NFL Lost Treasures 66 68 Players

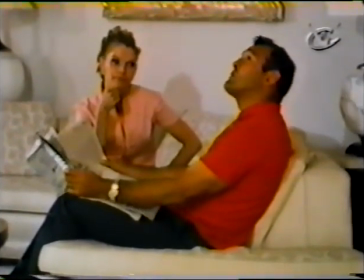what's wrong with that beam
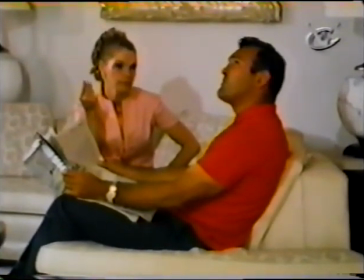well it just isn't compatible with the rest of the decor what do you mean it's not compatible it doesn't look right I think it's
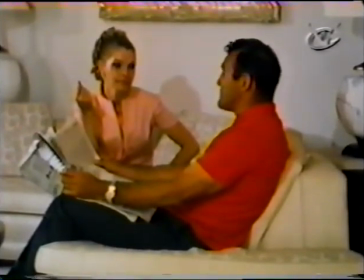a link from the beginning of the house it has a lot to do with the character and it means a lot it was original
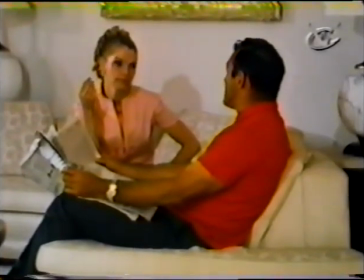truss I don't think we should do anything to it
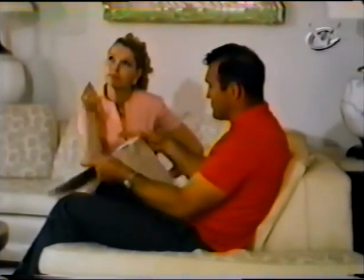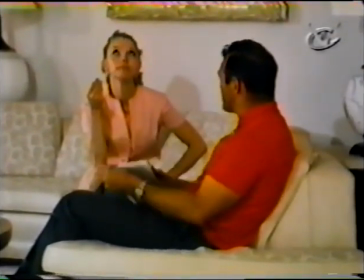are you serious?
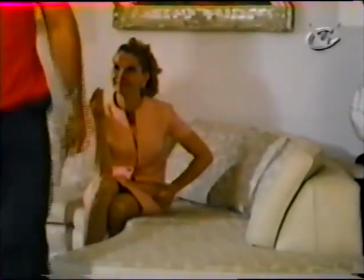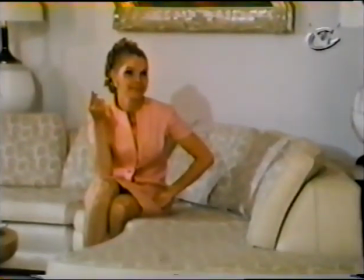cut YOU GOT IT?
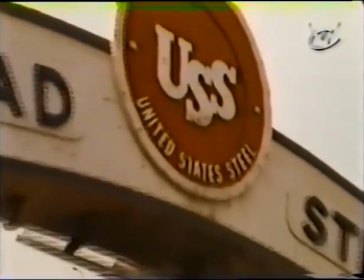THE STEALERS HAD A TIGHT END BY THE NAME OF JOHN HILTON. AND WE FOUND OUT THAT IN THE OFF-SEASON HE WORKED IN A STEEL MILL.
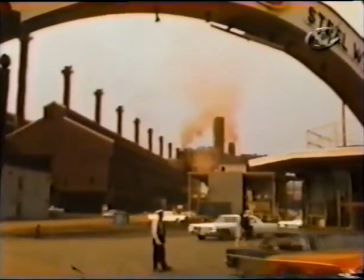SO WHAT A GREAT TIE-IN. HERE'S A PITTSBURGH STEALER WHEN THE OFF-SEASON WORKED IN A STEEL MILL.
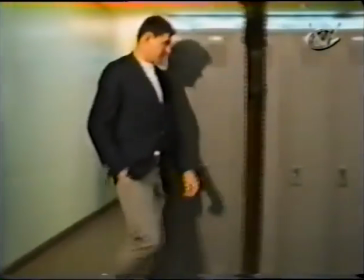SO WE SAID, WELL, THIS IS GREAT. THIS IS GOING TO BE A GREAT PIECE.
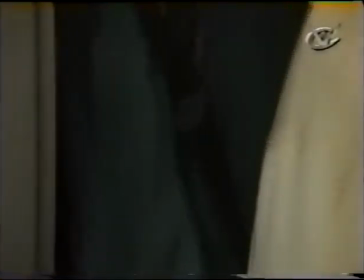OUR DIRECTOR OF PHOTOGRAPHY, MO KELMAN, HAD READ ONE OF THOSE FILMMAKERS GUIDES ABOUT REAL MOVIES AND HOW YOU HAD TO USE A WIDE SHOT, A MEDIUM SHOT AND A TIGHT SHOT.
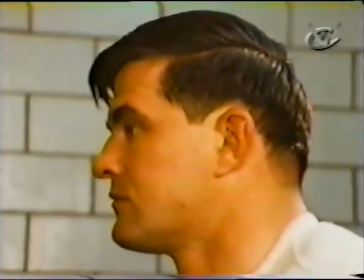AND WHAT DID COME OUT LOOKED IT'S LIKE ONE OF THOSE REALLY BAD INSTRUCTIONAL FILMS ON HOW TO HANDLE PEOPLE IN A MANAGEMENT SITUATION.
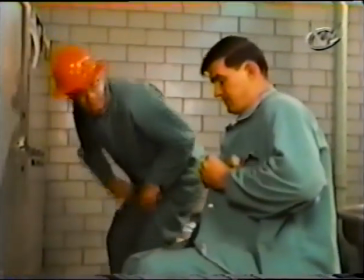HOW ARE YOU DOING? JUST FINE. GOOD. WHERE ARE WE GOING THIS MORNING? OH-5.
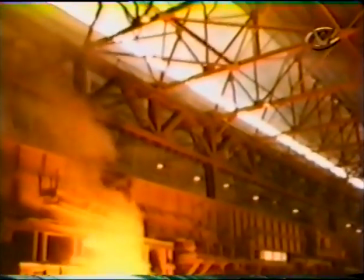LOOKING BACK, IT MAY HAVE BEEN A LITTLE BIT STILDED, BUT THE REAL PROBLEM CAME IS WHEN WE WENT INTO THE ACTUAL STEEL MILL ITSELF.
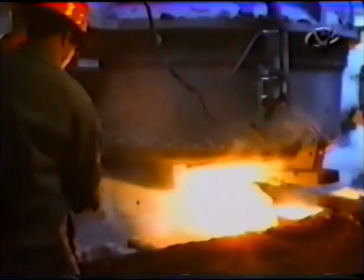AND WE WERE GOING TO DO PART OF THE INTERVIEW IN THERE, BUT NO ONE EVER TOLD US WHAT WENT ON INSIDE OF A STEEL MILL. AND YOU GOT THE METAL CLANGING, The molten lava there is bubbling up. He couldn't hear a word, he said.
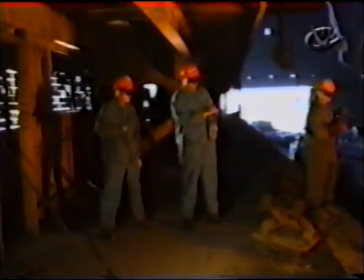And then, you know, he's trying to scream to get over the ambient sound.
It's hot.
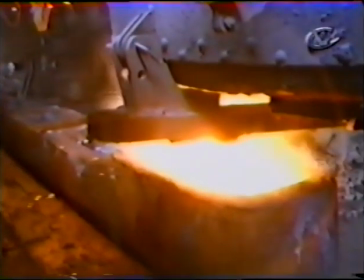That means that we have to throw very minimum aluminum in this thing.
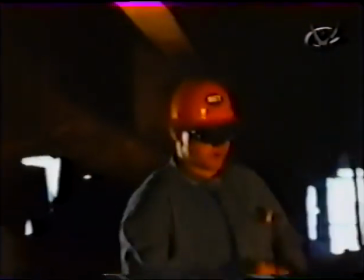As you can imagine, John Hilton...
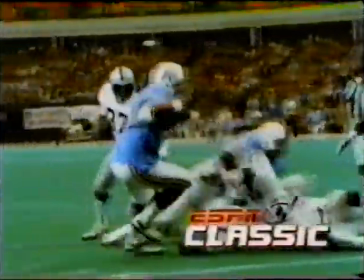This is ESPN Classic.
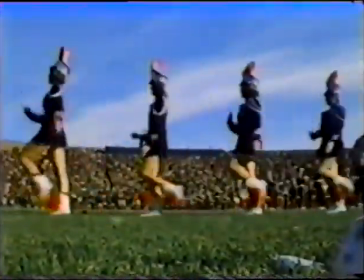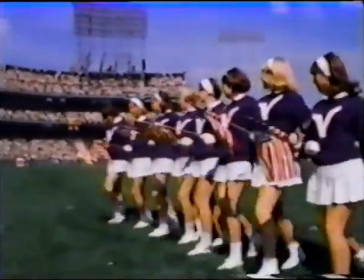By 1967, our handheld cameramen were starting to get the feel for covering a whole game from the sideline.
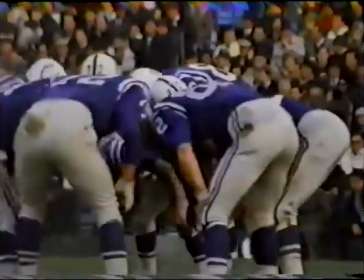Their shots were steadier, they were better framed, also they were getting a higher percentage of usable footage from each camera.
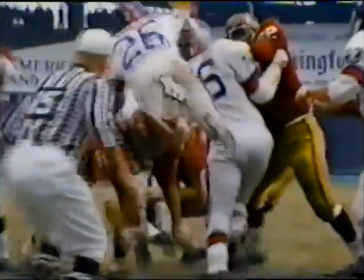They were using the zoom better, and instead of 5 or 10 good shots a week,
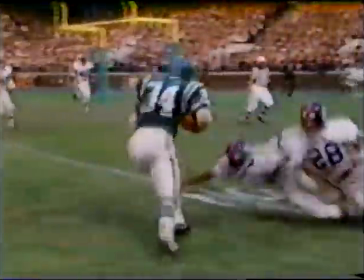we started to see 40 or 50 good shots, including all these we're showing for the first time in Lost Treasures.
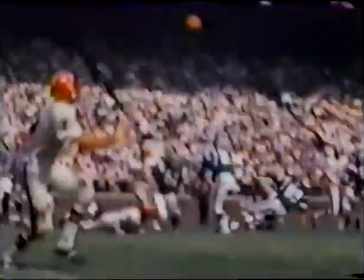Also, our guys were showing some guts and hanging in there when action came their way. They weren't running for cover like a matador, you know, and they'd just turn around like that.
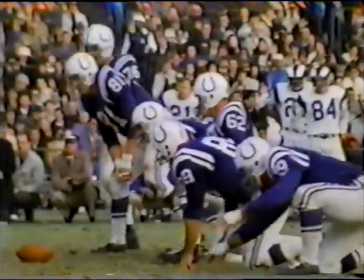The most dramatic advance in our coverage that year was the new electronic
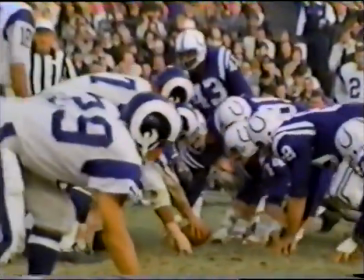high-speed cameras that we used on the sideline to slow everything down.
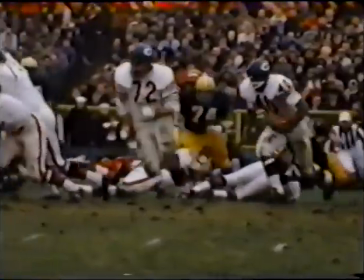And overnight, this super slow motion, we called it, from ground level, added a new grandeur, I guess you could say, to the game's greatest players.
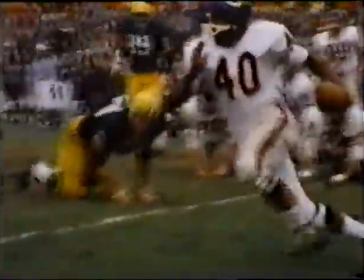And that was a whole new world. I mean, all of a sudden, you could see facial expressions.
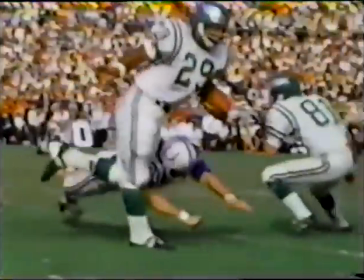You could see the impact of a tackle. You could see the way a quarterback held the ball. You could see the cheeks of a guy's butt ripple when he was in the line play.
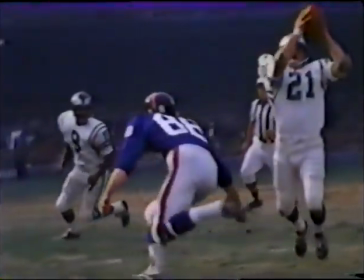Everybody that saw it, I always remarked on, my God, I've never seen a game like that before.
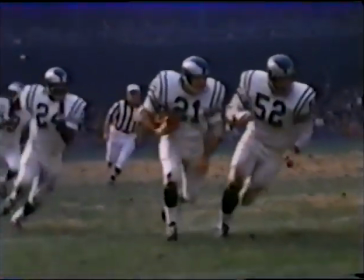People would see my dad at a banquet or something, and when they'd go up to talk to him, they'd come up like in slow motion, like they'd say, Ed Sable, glad to meet you.